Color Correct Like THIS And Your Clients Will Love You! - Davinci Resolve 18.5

you've lost details starting to disappear so we want to keep it somewhere in the middle so you want to keep it just under that line so you don't lose that detail on the background and it brightens up your image so what we've basically done is just increase contrast to make the image pop a little bit more you could do that with the wheel here there's a contrast dial here you can literally just drag that left and right if you wanted to but it doesn't give you that exact control like it does the way we did it a minute ago and because we've done that contrast adjustment you can see the colors in the windows out here is more profound than they were before her skin tones have gotten nicer and so on there's about 40 ways to adjust your color in davinci resolve but the easiest way is to go to the saturation tool down the bottom here and it says 50 as you hover your mouse over it you can see that the two arrows pop up you literally just left click and drag left or right depending on how you want to boost your color so for instance we want to boost the color so we're going to click on it and move to the right now if i go extremely you can see that it's too much you can see the skin looks horrible and all that kind of stuff and if you look at the scopes graph over on the right you'll see that those colors are peaking as well so we go back to 50 where it was and I'll drag it slightly to the right with my eye until I'm comfortable with it now we've got my much warmer skin tone and the colors outside are a bit nicer and even over here on the trim of the car the colors come in as well also if you want
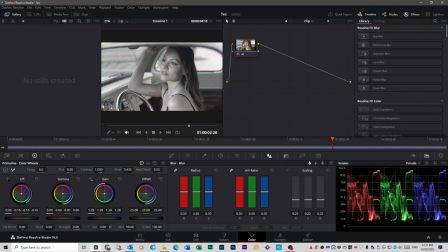327s
to make this black and white you just drag it all the way to the left and you've got a black and white image as long as you keep the colors within the lines pretty closely as much as you can you won't wreck your image it'll always look pretty nice providing it was shot right in the first place so let's take a look at the before and after before we get into the grading aspects because at the moment we've just been doing color
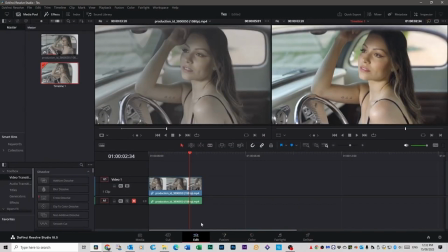347s
correction so get into the edit tab you can see a clear difference between the image on the left here and the image on
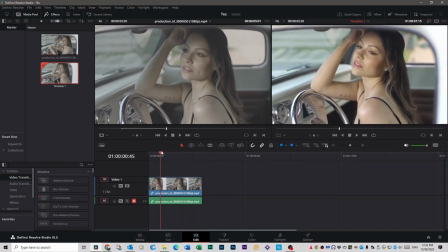353s
the right it looks much nicer and
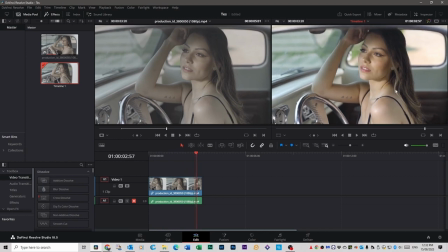360s
the skin tones have really started to come out and you can see that more the shadows more defined here colors more defined it just the whites have popped the dash looks much nicer colors in the background are nicer and the blacks are actually black so let's go back into the color tab so let's talk about how to grade this if you've got this image and you're happy with this exact image how it is that's perfectly fine it looks great I'm happy with it if you want to make it look cooler or warmer depending on when you shot it if it's trying to match other footage that was shot during say later in the day or early in the day or if you just want to create a mood with this kind of shot I'm going to show you how to do that now the way to do that the easiest way to do that is to go over to your gamma wheel over here and let's just grab the middle here and let's just make this look like it was shot late afternoon so it's going to pull it back towards the blues a little bit in now less is more when it comes to this but you can see that the
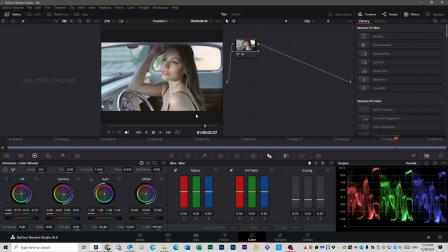416s
whites have come a bit blue the skin tone has dropped off it's more of a bluey feels more later in the day kind of feel i mean you can go to an extreme if you want to and bring it all the way down and you'll see a huge difference but we don't want to do that so remember if you want to reset it you just double click go back to the middle this is where it was before i started doing this but let's just say this is early morning and the sun's in her face or this is the afternoon and you want to have that glow and you grab it and you push it towards the reds just a little bit you don't want to go too far and now we have a much warmer shot that looks much nicer or as I said you can go back to the middle which is double click actually I quite like the warmer shot of this one do that again you don't go too far because you don't want to make her orange but you know she looks pretty good I'm pretty happy with it now everything
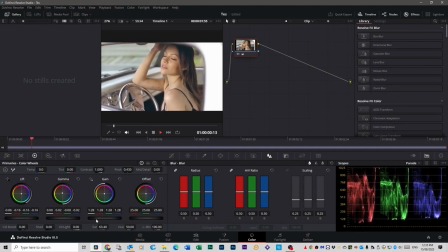472s
that's black in the image is supposed to be black everything that's what is image is supposed to be what if you look at it the gauges on the on the dash are white the dash isn't actually a white dash by the looks of it so that's not going to be completely white but